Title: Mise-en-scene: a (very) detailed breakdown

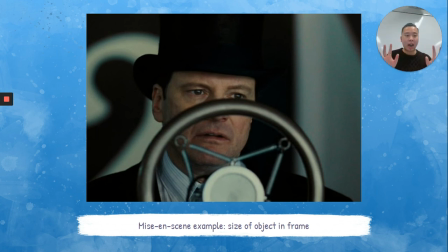1230s
The general rule of thumb, the larger that a character seems in a film or appears in a frame, or the larger that the largest object in a frame, I should say, usually means it's more important.
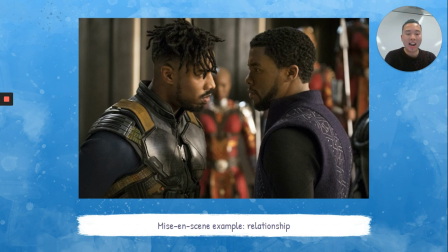1245s
Okay, let's look at how relationships are established by framing and composition. So in this image, you see Killmonger and T'Challa from the Black Panther film in focus. They're the two main actors that we are drawn to.
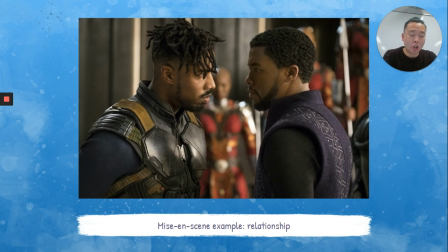1263s
Now, in the background, you do see T'Challa's guards or the Wakandian military, a couple of those warriors, but they're blurry. They're not in focus. So you perhaps describe this shot as having quite a shallow depth of field.
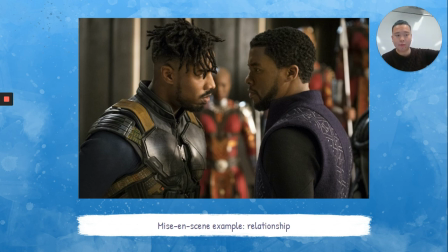1279s
Now, notice their facial expressions. Let's bring in some of the other mise-en-scene elements to analyze this still. Killmonger and T'Challa both appear to be staring each other down. Now, this is probably not how two best friends look at each other, at least most of the time.
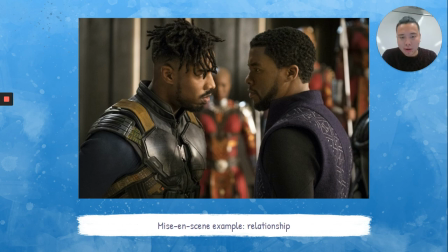1296s
So we can assume from this still that these two might have quite a conflicted, antagonistic relationship with each other. So again, the way that characters are placed in a film, composition and framing, is very, very important.
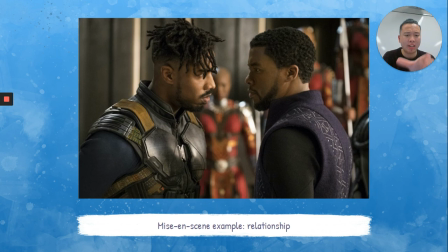1314s
The way that T'Challa and Killmonger have been placed in this still shows that they're divided. They represent two completely different worlds. One represents evil, one represents good. And again, that really contributes to the visual meaning that we as an audience decipher from reading,
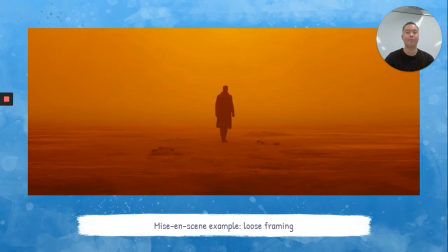1332s
or from viewing, I should say, a movie. This is an example of loose framing. Notice that Ryan Gosling's character from Blade Runner is placed in the center of the frame, and around him there is nothing.
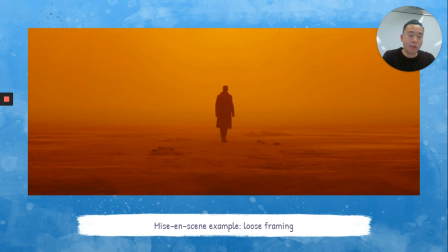1346s
It's just open space. Loose framing refers to when you place a character in quite an open area. So that sort of symbolizes the vastness of the desert that he seems to be in.
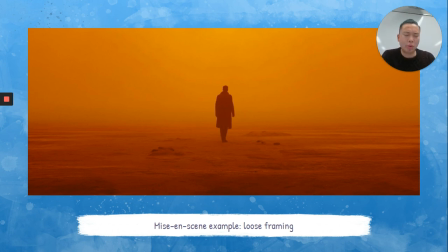1361s
It also symbolizes and speaks to his loneliness. There's no one else, no other signs of life. It's just him. So consider the metaphoric and symbolic meanings that these mise-en-scene elements sort of relate to.
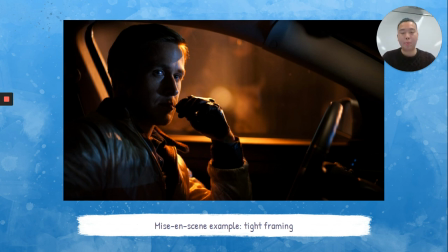1379s
In contrast, here's Ryan Gosling, same actor as in the previous frame, but in a different movie titled Drive. And this movie is mostly set in or shot in cars. Now notice how tight the framing is in this image.
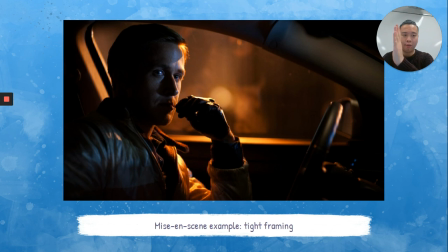1393s
We don't have much open space. Ryan Gosling's character is framed or placed at the very edge of the frame. And even though there's some space on the other side of the frame, there's not actually a lot of physical space for him to move. I mean, he's sitting in a car. In cars, you don't have a lot of space to move at all.
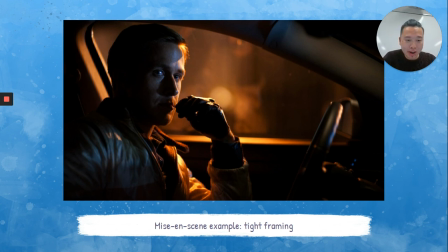1413s
One of my students today, Jonathan, in one of my Year 9 classes, so shout out to you, Jonathan, because this was a great pickup, said in most forms of transport, not just cars, when you're sitting on a really cramped plane, when you're sitting on a train, a tram, a bus, you don't have a lot of room to move around.
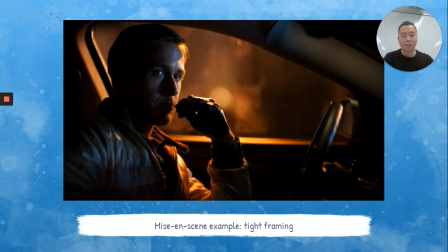1433s
So oftentimes, directors and filmmakers will use tight framing to represent or speak to a character's sort of feeling of being trapped. They don't have that much room to actually move around.
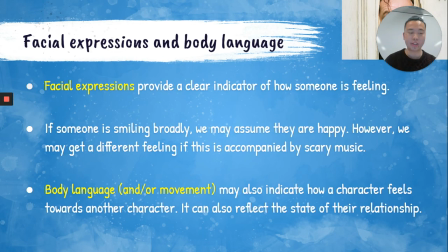1452s
Okie dokie. Last but not least, one of the key elements of mise-en-scene is facial expressions and body. So we know that facial expressions provide a clear indicator of how someone's feeling. If someone's smiling broadly, we assume that they're happy.
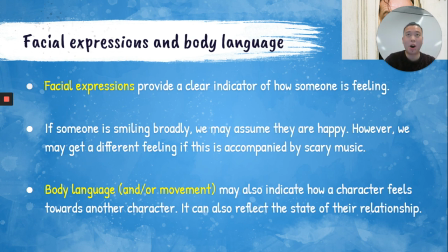1466s
However, we get a very different feeling if this person is smiling maniacally and there's scary horror music playing over that.